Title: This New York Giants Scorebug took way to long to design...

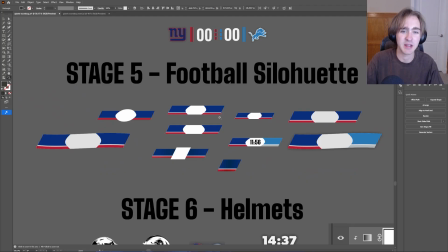497s
So I tried to use figure ground to make it a directional football. So it's like in action.
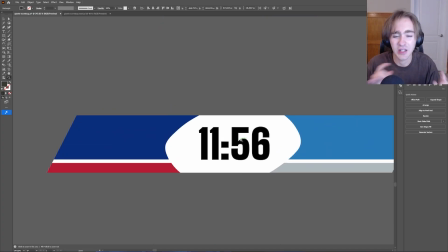504s
But, it's hard to fit straight lines into a curved container.
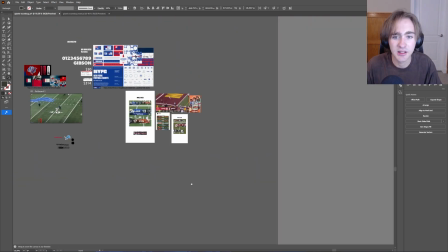511s
You can see on CBS's or NBC's,
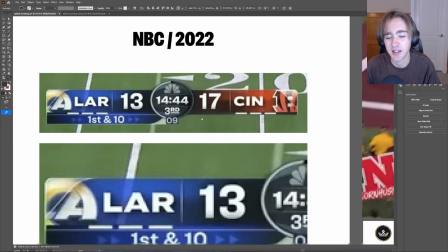515s
they do that sort of, but it's just, to me, it's messy.
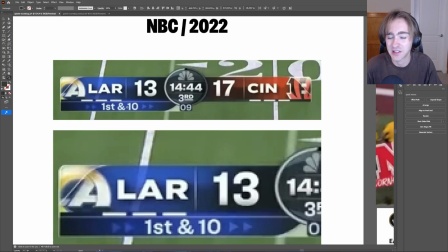520s
You have 1, 2, 3, 4, 5, 6 different font sizes and 1,
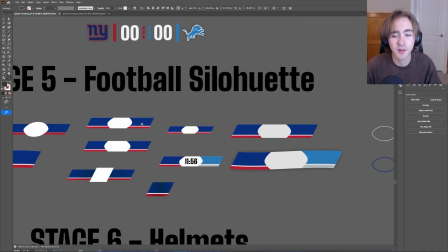528s
2, 3 maybe font styles. So I would have had to do something like that with this banner, and I didn't really like it.
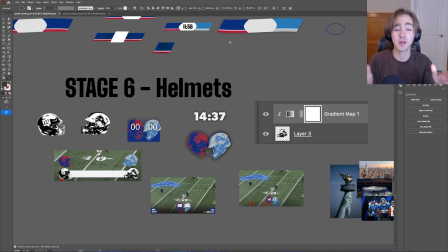535s
Okay, stage 6. This is where I actually thought I was going somewhere.
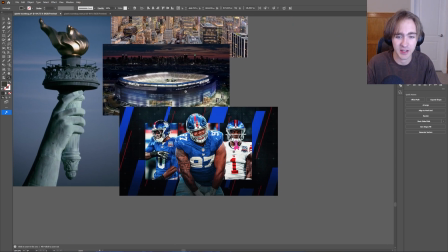539s
I started a mood board of like New York and MetLife Stadium, and I saw these helmets, and I thought, oh, that's really cool.
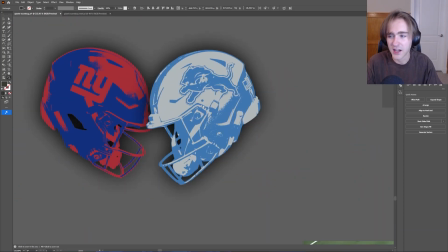546s
That's really iconic. And so I started working with actual photos of the New York Giants helmets and the Lions helmets.
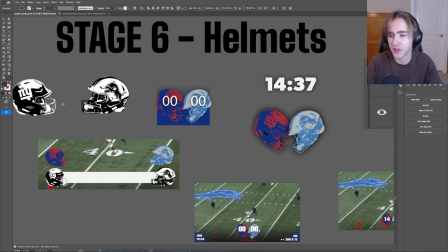553s
And I did this by taking a photo of the helmet, bringing it into Photoshop, removing the background,
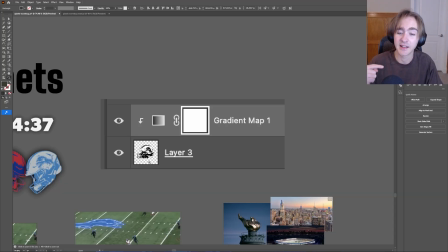559s
adding a threshold adjustment layer, and then adding a gradient map adjustment layer.
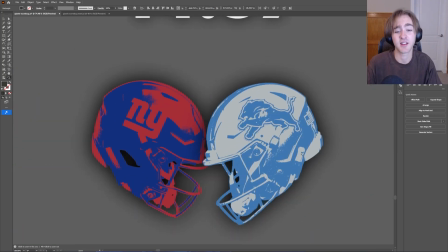564s
And I thought this looked really cool.
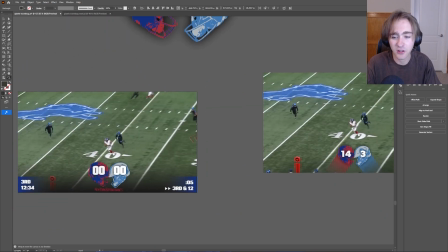566s
I mean, I still think it looks really cool, but on the field and on the broadcast, it simply did not work.
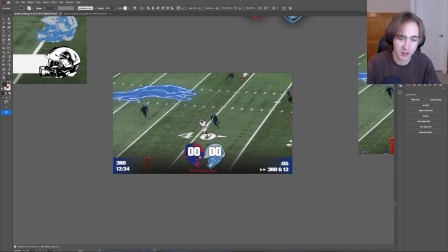574s
And it was too much for, the viewer to focus on, especially when there's gradients on both helmets.
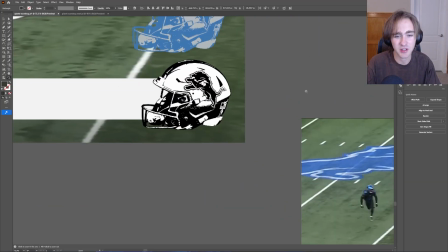583s
I tried to do this black and white, but it's just messy. It's not clean, and I didn't like that.
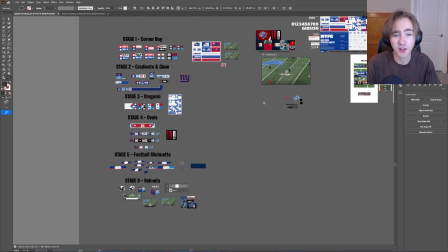589s
Okay, so after all this, my computer was about to explode.
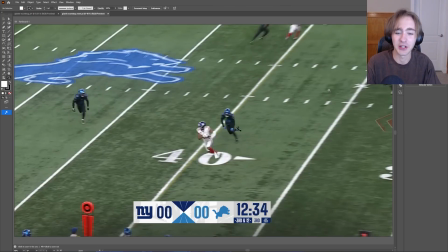593s
So I created a new artboard to get started on, and I did some sketches.
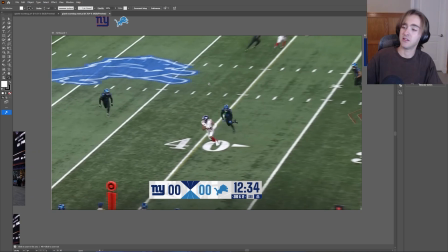598s
I highly recommend everybody just buy a sketchbook. This was like $5 on Amazon.
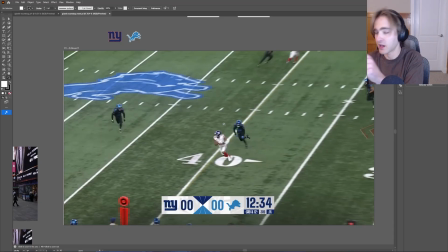604s
And I can actually show you what I started to do. So I found colored pencils and I just started drawing. And I actually found, while I was doing this, I was watching soccer.
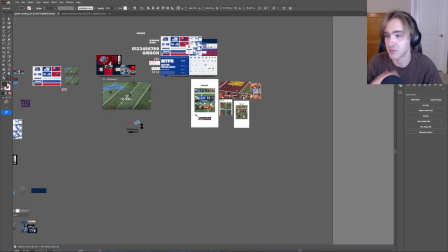617s
I was trying to get inspiration from different sports because football,
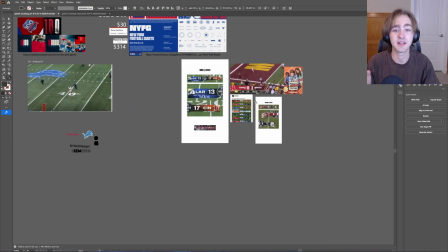622s
if you want to create something unique in football and you've already seen all the football score bugs, obviously it's going to start to all look the same.
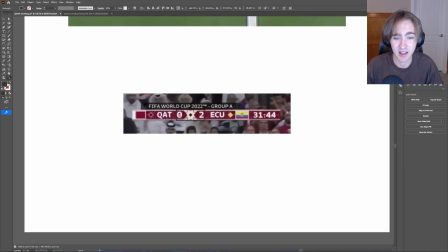629s
So I went outside of my comfort zone. I started watching soccer and I saw this and I thought, oh, I actually really like these diamonds.
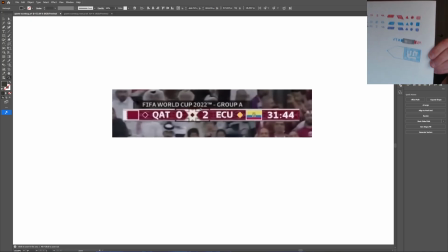637s
So I did a sketch and I thought, okay, that looks pretty good.
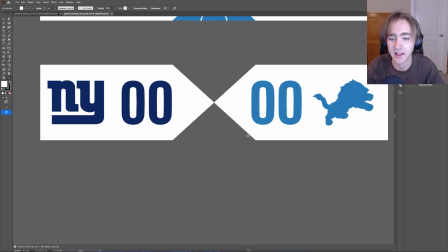642s
That looks pretty good. So I started to incorporate that into this design straight off the bat.
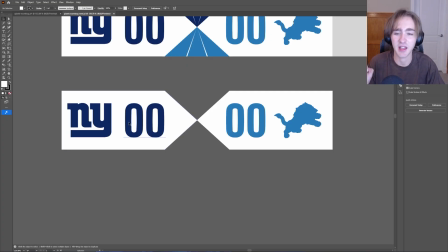648s
I loved it. I think there's something about just having them in their own containers with their own scores.
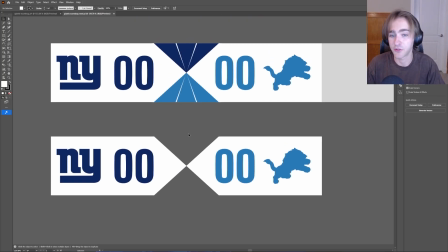655s
It's very fitting. And I think it looks really good. So from there, I created a triangle.
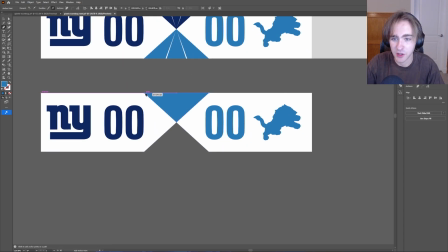662s
I used the shape builder to do this, but I'm just going to show you what I did to create this kind of variation between the three.
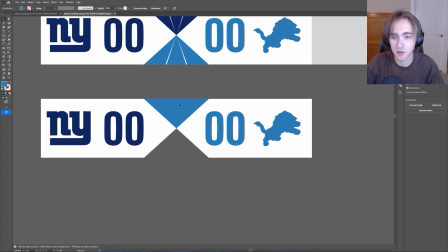669s
So what I did was I created a triangle. I copied it and pasted it on top of itself using Control-Shift-V, Command-Shift-V if you're on a Mac.
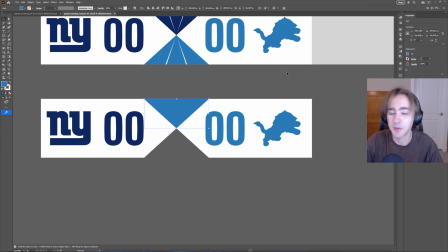679s
And up in the width panel, let me move this down. Up in the width panel, I took it and I divided it by 3.
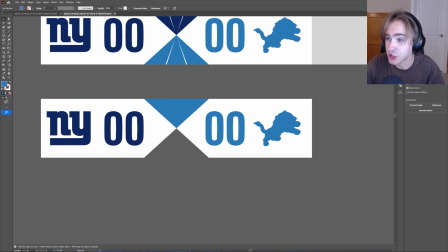686s
And I thought, oh, it actually creates like a shape, you know, it actually creates some balance. So I took the shape builder tool, I created shapes from all 3 of them. And then from this triangle, all I did was I went back up to the width right here, and I just started hitting the down key on my keyboard.
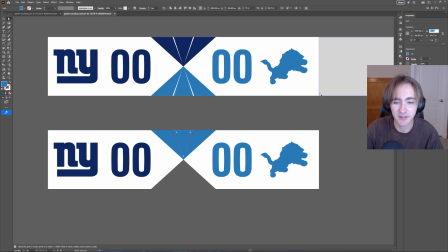705s
And voila, it now has a little bit of separation, but it all looks good together.
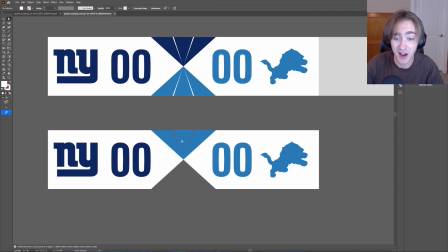710s
Very nice.
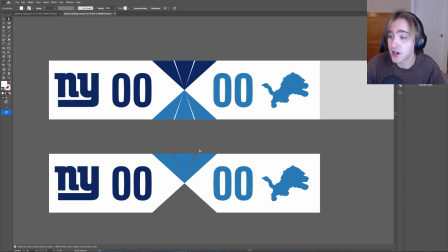711s
And from there, I just added a white background because on the field, you're not going to be able to see this separation.
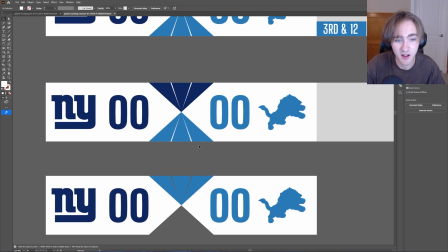719s
And from there, I just had my timeouts.
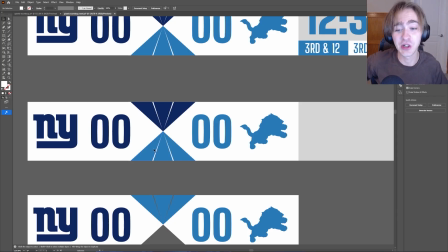722s
And actually, this creates a really cool way to showcase where the timeouts belong to now. Because if I wanted to say, okay, the Giants have 2 timeouts left, I can make this a gray and then say the Lions have used 2 timeouts and I can make those gray.
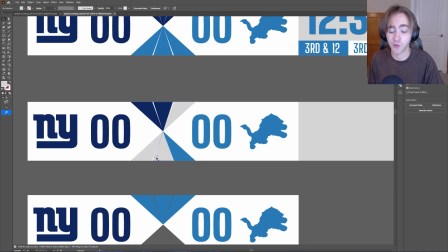742s
Now you can see just based off of what's gray and what isn't, the direction of the timeouts and how much they have left. I think it's a really cool feature that I totally did not mean to add, but it works out anyways.
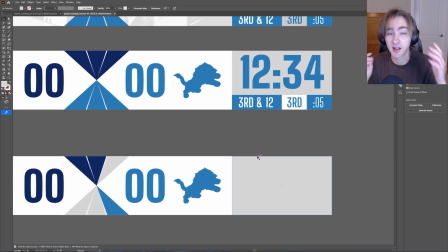755s
Now we're getting here. Now it's organizing the typography, and organizing typography with scorebugs is so difficult.
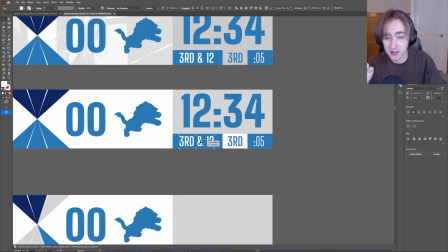763s
It is so hard because there's this, the position, the quarter, and then the play clock.
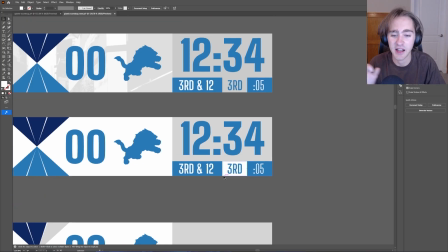770s
And all 4 of those are different lengths. And you also need arrows, which I add in the end, but you need to show which direction they're going, how much time they have left, where they are on the field, what quarter they're in, how many timeouts, which is very fun.
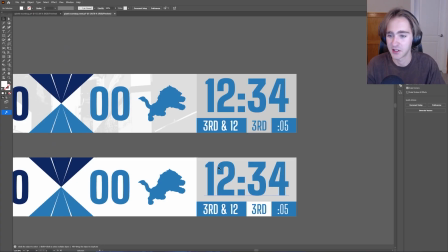785s
That's why I love making scorebugs for football, but it can be a pain.
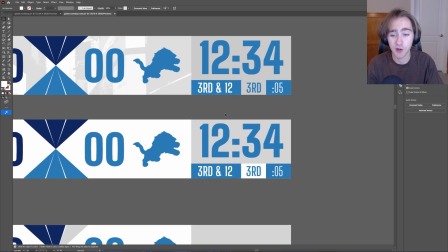790s
And so from there, you can see who has possession because the color,
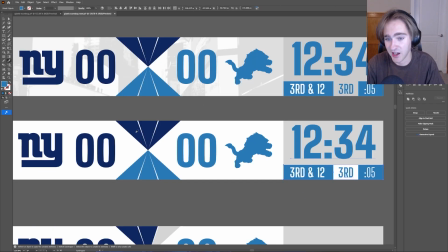794s
if I wanted to show that the Giants had possession, I would simply just change the color on these.
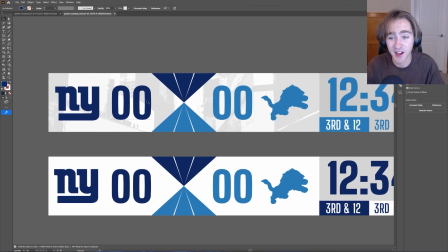800s
There you go. And then from there, I thought, okay, it's basically finished. I just need a texture. And funnily enough, I went to New York City a week ago.
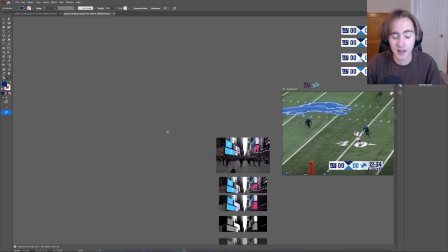811s
And so I took a picture there. And this was one of the pictures I took.
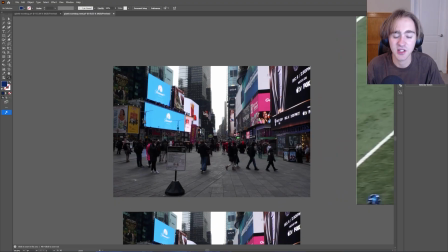814s
I went to Times Square and I just took the outline of the city, not the outline, sorry.
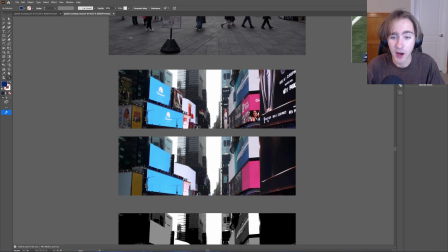820s
I took the photo of the city and I cropped it. I got rid of all the advertisements because no free advertisements.
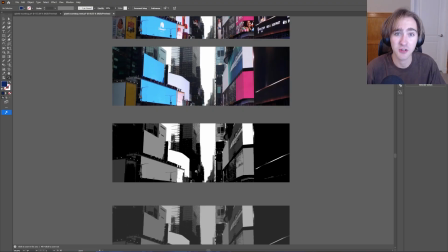827s
I added a black and white filter as well as a posterize adjustment layer and a threshold adjustment layer.
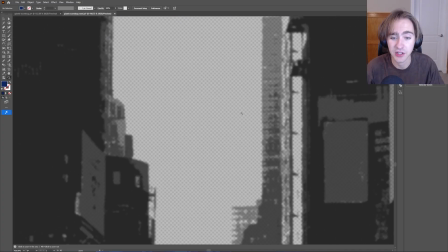834s
And then I just added a halftone effect, just a cute little halftone effect, and up to the brightness.
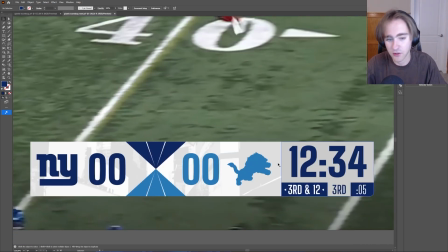840s
And then from there, I just put it on top of the scorebug. I made the opacity 19.
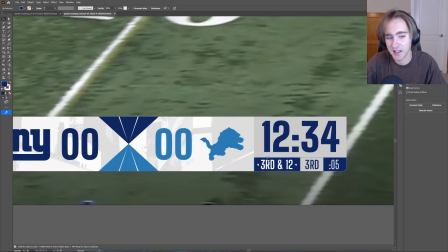846s
I mean, honestly, I can bump that up to 20. And yeah, that's basically it.
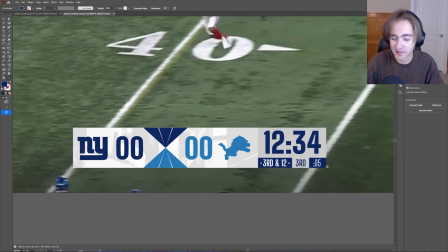852s
I moved it behind everything else, and I added this little curve because the New York Giants logo has that little curve.
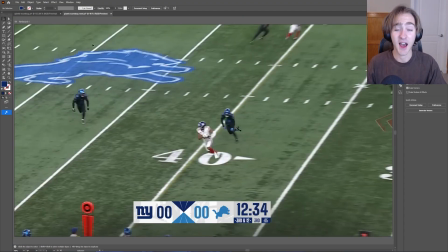858s
And boom, there's the final New York Giants scorebug. I love it. Here are the arrows I added, by the way, to show position. I think it's if I told you like, oh, this took me a month and then I saw this, I would be like, really?
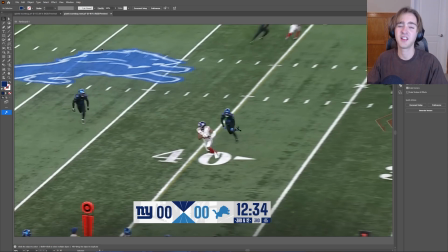871s
It took you a month to come up with this? But that's the whole point. You're trying to keep it simple, but you're also trying to keep it informative.
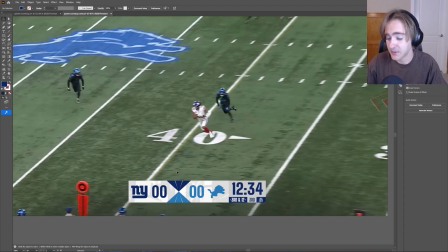879s
and you're trying to have a little pizzazz in there. And somebody in my TikTok comments actually said these look like you're staring up at the skyscrapers,
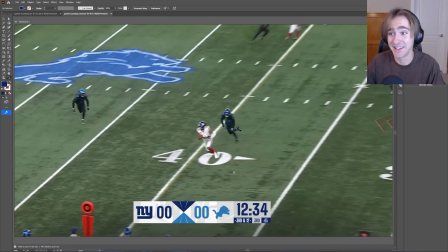887s
the timeouts, which hey, I didn't mean to do, but I think that's true. I think that looks great. And then yeah, that's it. That's the New York Giants scorebug that I created. It's very fun to do these. It's a good exercise. I've created I think 12 up to this point, maybe 10.
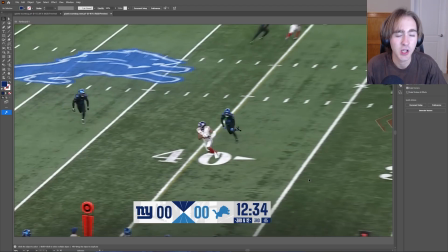903s
And every time it's something insane, it's something new, and you get to experience, working with different brand identities every time. And if you're a graphic designer, working with different brand identities is, yeah, I mean, that's your job. So this is good practice. I highly recommend everybody, do it themselves.
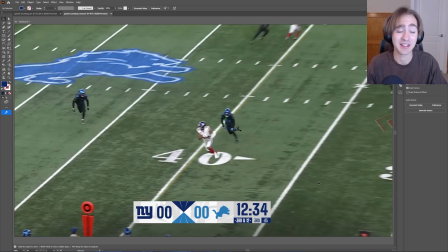921s
I've gotten some messages of people telling me they've done their own sketches and they've tried their own score bugs, and it's really cool to see other people doing it. So if you enjoyed this breakdown video and you want to see more, make sure to like and leave a comment.
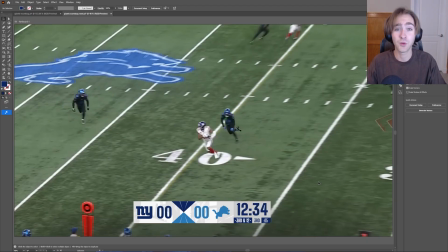934s
Make sure to subscribe. That's huge. And if you want the project file, actually drop a comment down below.
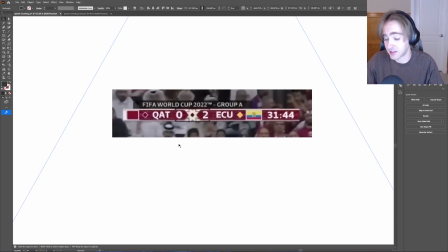942s
I don't know how much people would want that, because this file especially is huge.
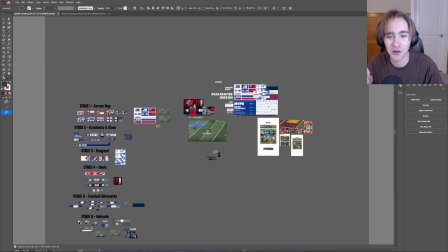948s
It makes my MacBook just blow up every time I open it up. So yeah, that's it.
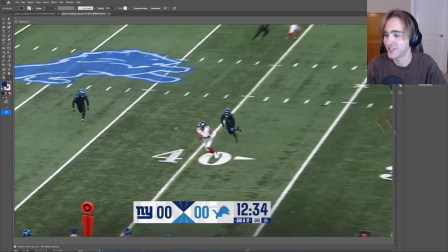953s
Thank you for watching. I appreciate all the support you guys have been showing on TikTok. And yeah, thanks for watching.